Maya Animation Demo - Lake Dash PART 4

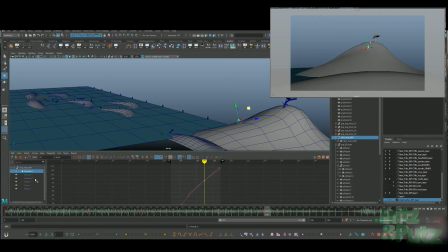4:23 So I'm just matching stuff, but also kind of looking in the 3D view as well to make sure, yeah, that he's not flying over
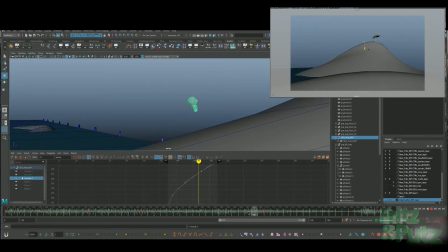4:33 the terrain too much, but constantly checking with the camera as well, because at the end of the day we're going to see whatever it is in the camera, so everything is geared towards the camera looking how I want it, looking, you know, getting some nice arcs and framing, because that is the shot.
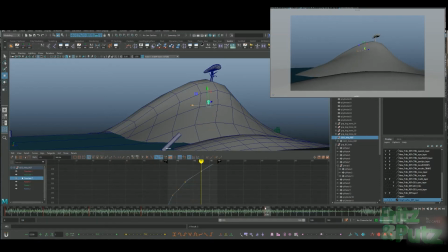4:52 But also looking in the perspective view to make sure it is sort of working I mean, you can cheat this stuff, it is a cartoon shot, but I think if you can get that believability in there and actually keep things somewhat working in 3D space,
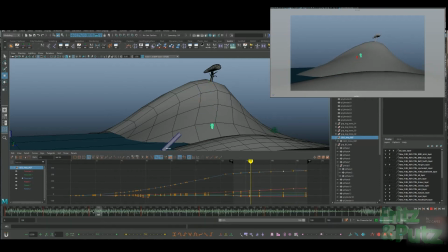5:10 then it's going to be sort of stronger for it. You sometimes can feel when things are cheated too much. So this is a strange environment, but we want to actually have some depth going on here and not fake it completely.
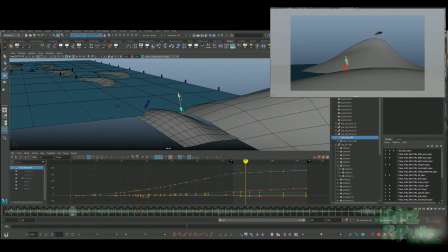5:28 So I'm constantly referring to the actual 3D scene in my perspective view whilst also checking in the top right there with the camera.
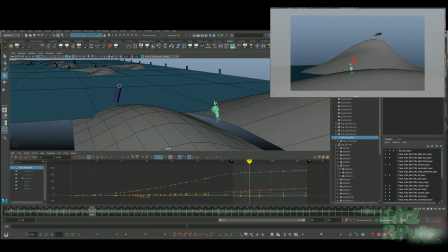5:35 So now I've kind of got it pretty much as the grease pencil. I'm kind of noticing some stuff I can play with it to add a bit more texture and rhythm to this shot. So even though there was a sort of an arc of him sweeping into the shot and then straight up into the tree,
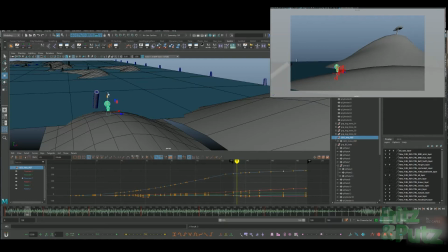5:51 I thought it'd be more interesting to add like a wiggle line, like because he's a cartoon character.
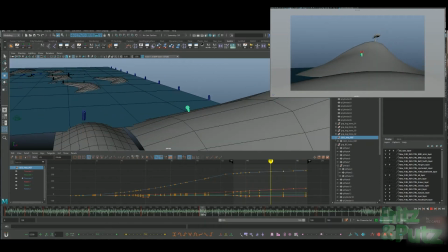5:58 You know, when we're offered a straight line, sometimes it's more fun to kind of show the character struggling.
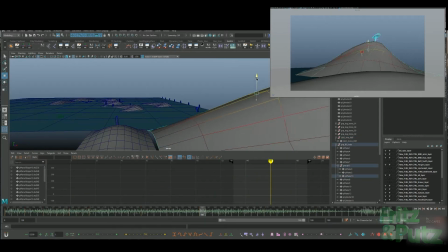6:05 So he is struggling. He's racing towards the tree, but he's sort of wiggling his way up again to kind of emphasize the distance he's running and make it more interesting.
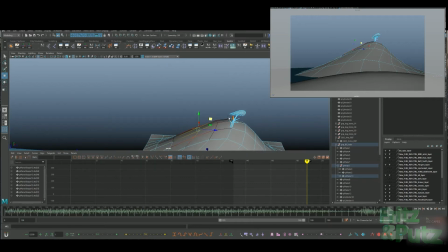6:17 It's a good opportunity when you have something like this, you know, which is just basically a character running up a hill, but what can you add to it?
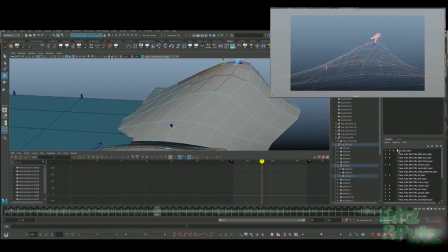6:25 What character and personality can you add to it? So I thought it'd be kind of funny to have him wiggling up there. It makes it more interesting for the eye.
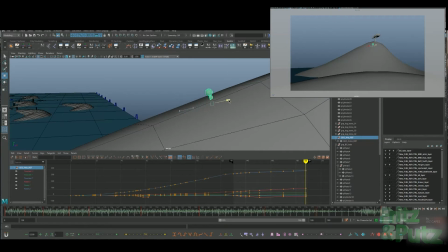6:36 And we can kind of play with how far he gets. It's setting up almost like this thing he's trying to get to, but he never quite gets to it. Because again, running away in perspective for animation in terms of spacing,
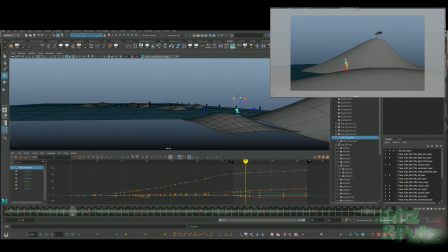6:51 the spacing is getting closer, and then for the characters kind of slowing down because he's running away, and the sense of distance is different. There's also like a nice little trench here between the two meshes, the two hills.
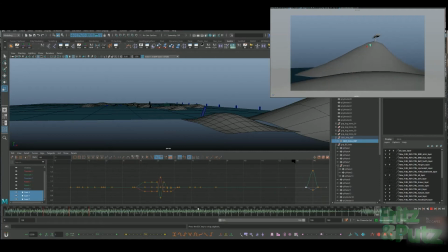7:06 So there's like the sandbank that he lands on, and there's like a little bit of a hill to hide where the hill starts. So I'm having the character kind of run up that into the air and then kind of like dip down and then carry on up, so he kind of gets obscured from the camera by that little hill.
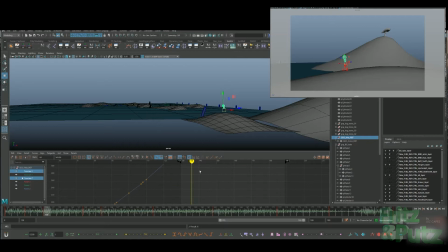7:23 So again, it's kind of adding an up movement to anticipate, or should I say we're going up and then down to anticipate the final up.
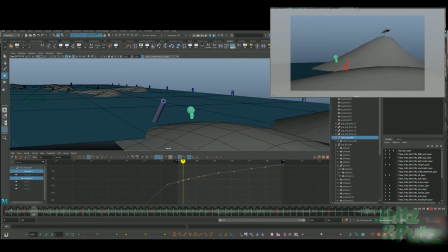7:32 So that wasn't in my grease pencil plan, but I'm kind of looking at the pre-vids environment here and trying to add a bit more to the character.
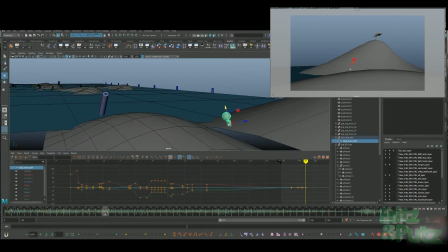7:41 So again, it kind of adds to his struggle as well. He's trying to get up to that tree in the distance, and straight away he's getting sort of pulled down. It's helping to emphasize his struggle. So I play with a bit here. It's basically a, you know, again, timing and spacing, the bouncing ball principles.
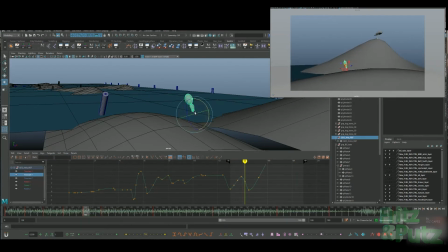7:59 You know, you could just do this with a sphere just to get it all working, to make sure there's enough time and space for this action.
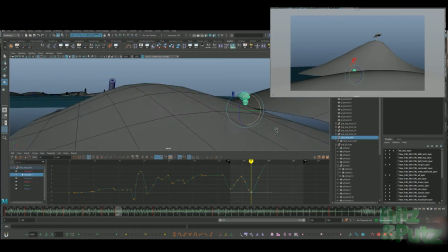8:08 If there isn't, then, you know, maybe don't have it or make it smaller. But if you're going to have something like this, you know, you need to check it works.
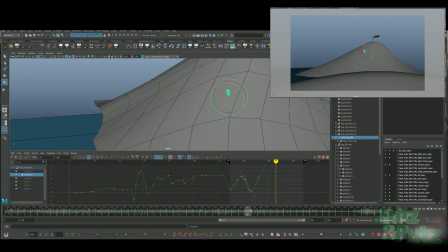8:18 There's enough time. You're not just kind of rushing stuff, because the audience needs to enjoy it. Some of these little actions are just like little things added in there, but I think you need to work out whether you really want it or not, whether there really is the time and the space to have it.
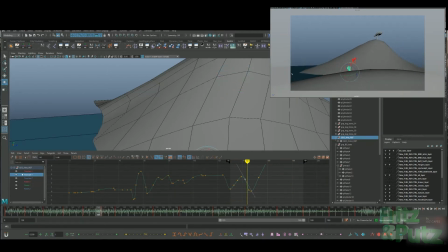8:32 So I found there was enough time and space here, and I think it adds a lot, like a nice cartoony squash and stretch.
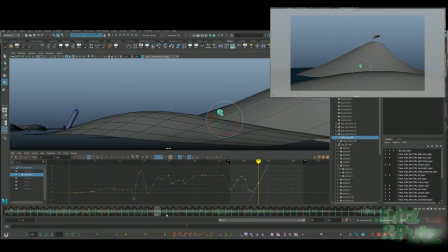8:41 If you can get one in there or two in there, you know, it adds a lot more fun for the animator and also the audience, I think.
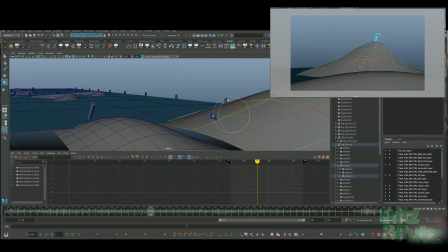8:49 So again, he's manipulating the mesh here just to kind of make sure he's not going through it. And the 3D view just to keep the hill shape, but also make sure it makes sense for the
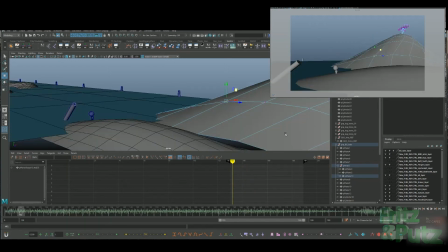9:04 characters' positions. Yeah, so we're getting the scale there. He is actually shrinking away, but it's all because of distance. It's not because I'm actually animating it.
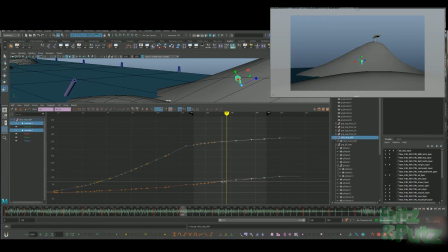9:16 So what I do here, I think, is I want to try slowing him down when he gets closer to the tree, because obviously he's further away. He's covering this fast distance, but it's going to be slowing down a bit. But because I'm doing the weaving with the X and the Z axes in the graph editor, that doesn't really work.
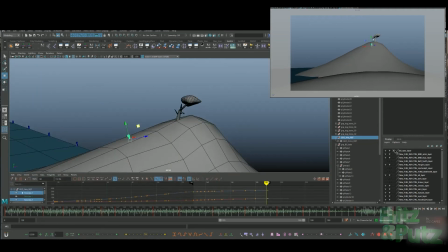9:34 So what I do is I add an animation layer to this control that controls where Fritz is.
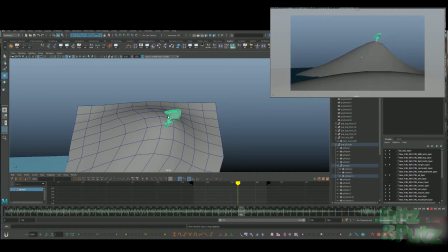9:44 And then I just kind of layer on top of this motion I've already got.
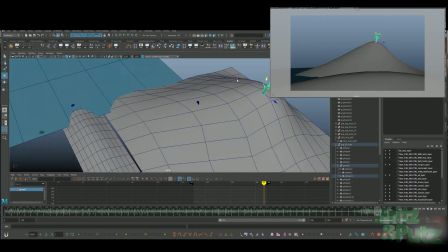9:50 So I've got him moving across. It works, and he's weaving.
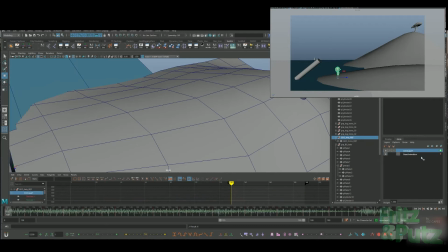9:55 But this animation layer, I can start maybe like slowing things down and moving things around a bit more, adding even more wiggle and texture to it, so it isn't quite as computerized. It's not just a curve on a graph and he sweeps across.
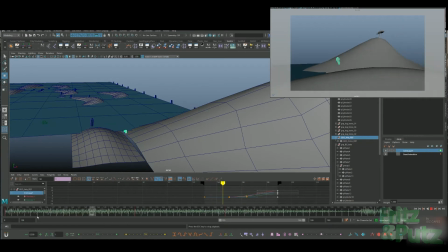10:12 You can maybe add more to the weave or add an offset to the weave. So when he goes left at one point, he actually goes a bit further.
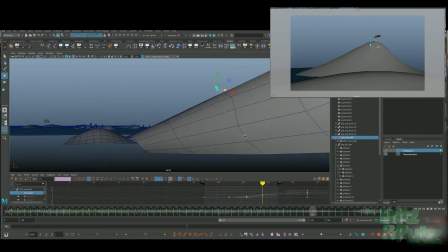10:23 This is something this sort of texturing is done in a lot of animated films, where, like for example, Scrat in Ice Age, where he hops around. The hops are kind of different, or they have a rhythm, but then there's one that just pings up or pings down or is higher,
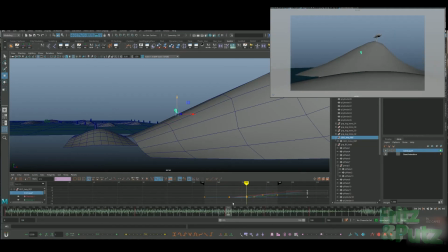10:39 just to kind of offset stuff and throw it off a bit to keep the character alive, because otherwise it is just a computer feeling to things.
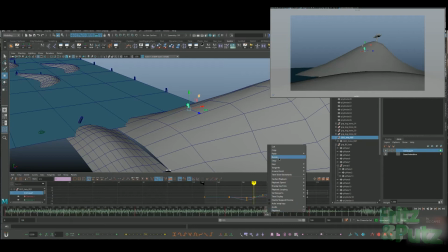10:47 You want to add a bit more. You want to have cycles of movement, but you want to add a little bit of noise to it, a little bit of life to it. So things like just swinging left and right or scaling down in a kind of computerized way, you kind of throw things off a bit. So adding a layer is a nice way to
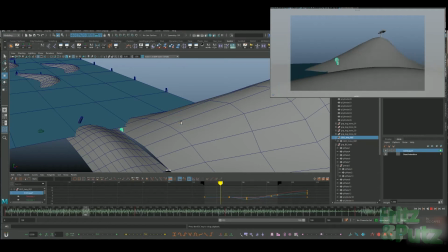11:05 non-destructively just add on top of what you've already got and play around a bit and experiment non-destructively.
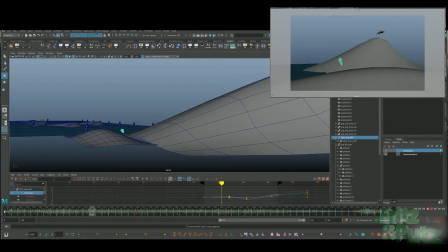11:12 And if you don't like what you've done, you just switch the layer off or delete the layer and start again, or maybe you find that you don't need it.
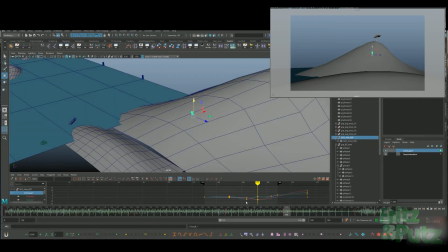11:19 And you can also scale the opacity of the layers effects down as well. So here I'm just kind of adding to the wiggle. I'm just trying to, it's kind of just straight ahead, eyeing it, just playing it back over and over again, and just sort of picking out little bits where maybe the curve is can be
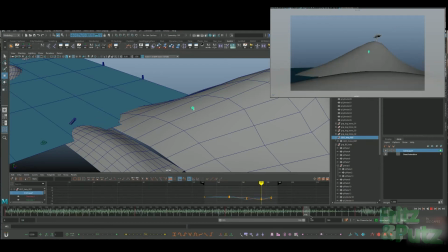11:39 accentuated more or exaggerated more, or toned down a bit on one of them and keep them going up. Keep pushing one of them and maybe turning one of them down a bit, and just kind of keeping that wobble that I'm trying to get there, but making it not uniform, making it more organic looking,
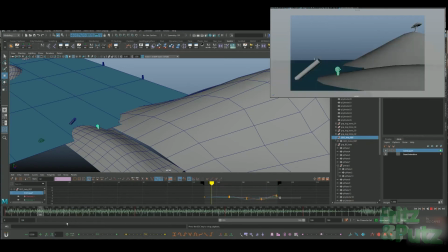11:58 just by layering on top. I find that very useful layers. I think once you get into them, they are really a fantastic tool. But this is basically just time and spacing and a bouncing ball that's going to be my reference for when I do get the full character rig in there.
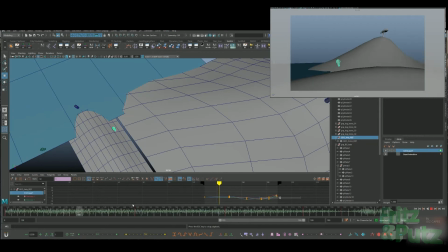12:17 I want to get this action and speed and momentum kind of nailed before I bother bringing in a character. In my previous videos I've spoken about this workflow. It means I can quickly get something going, I can frame a shot,
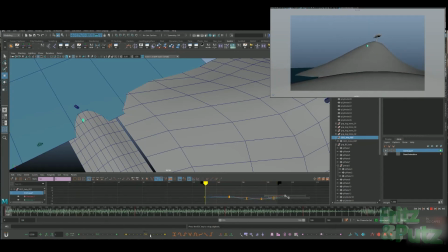12:34 I can get the character moving around without worrying about legs and arms and stuff like that.